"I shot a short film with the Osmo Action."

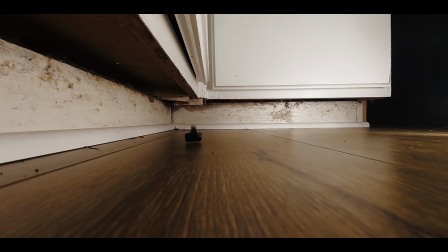[4:09]
So we can use slow-mo in our storytelling to heighten, to give weight to some sort of action that's happening.
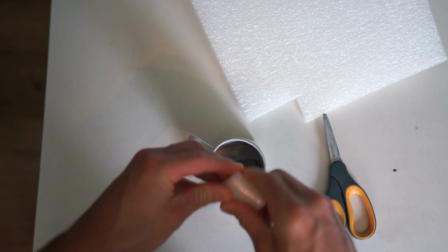[4:16]
For example, we have this little key here. See, I just dropped it.
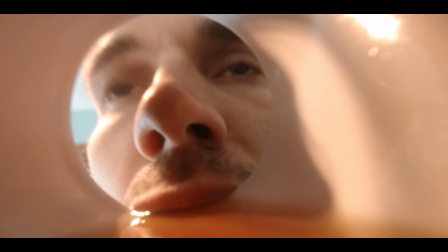[4:21]
Now, if I had that in slow-mo, it would be so meaningful.
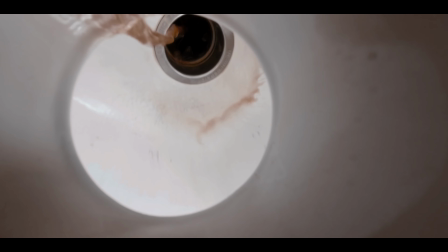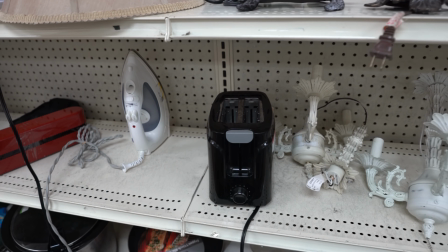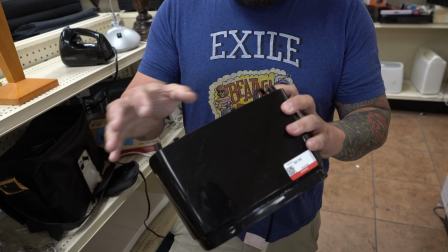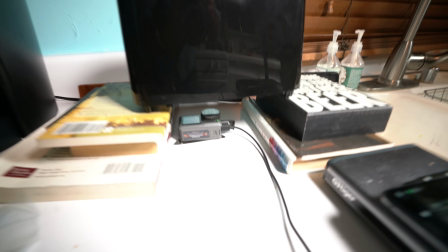[4:45]
Yo, buddy, do you have a toaster? You know where I can get one? Cheap? What do you think? Yeah, let's open it up. Hell yeah.
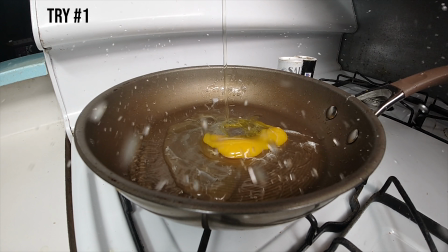[5:02]
coaster set up.
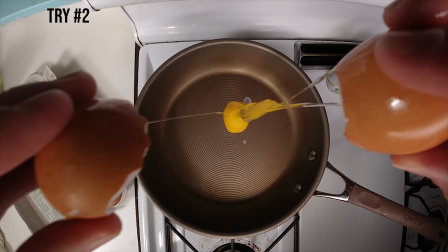[5:10]
If you're doing a production in LA and you need a good prop master, Zach is the man. And the number one rule, he's fun.
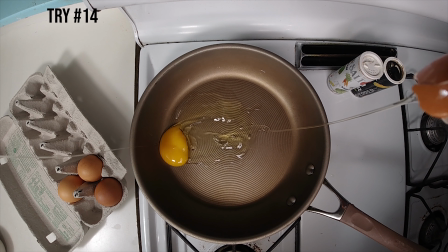[5:16]
He knows his shit and he's fun. All right, ninja hands, dude, ninja hands.
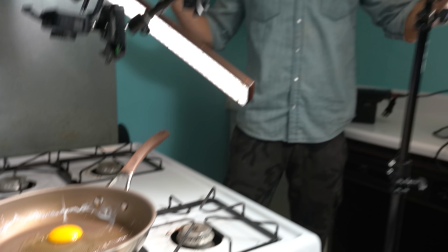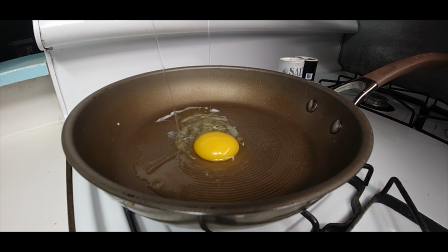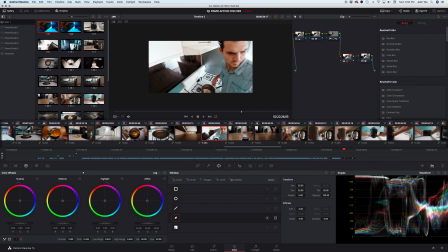[5:48]
Criticism about the Osmo Action is that the image looks a little bit too sharp. Now this isn't really that big of an issue. I can just unsharpen it a bit in post using DaVinci Resolve. And the funny thing is I arrived at a workflow that can give us a shallow depth of field.
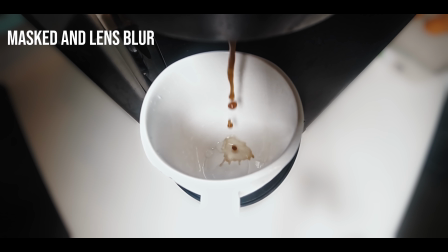[6:03]
So considering we're doing a bunch of center composition items, we can draw a mask around our subject and then do a gradient blur around the rest. And suddenly we can bring more of the attention into the subject, just like what this lens is doing now, but with this little guy.
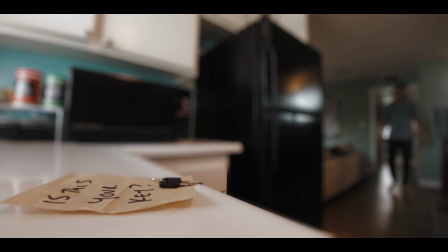[6:23]
All right, breakfast is made. Let's see what we created using just this camera.
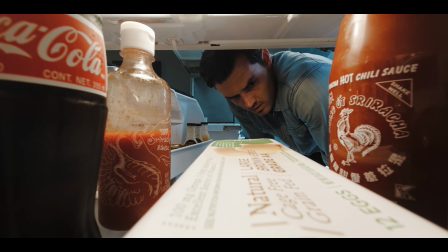[6:29]
How interesting can making breakfast be?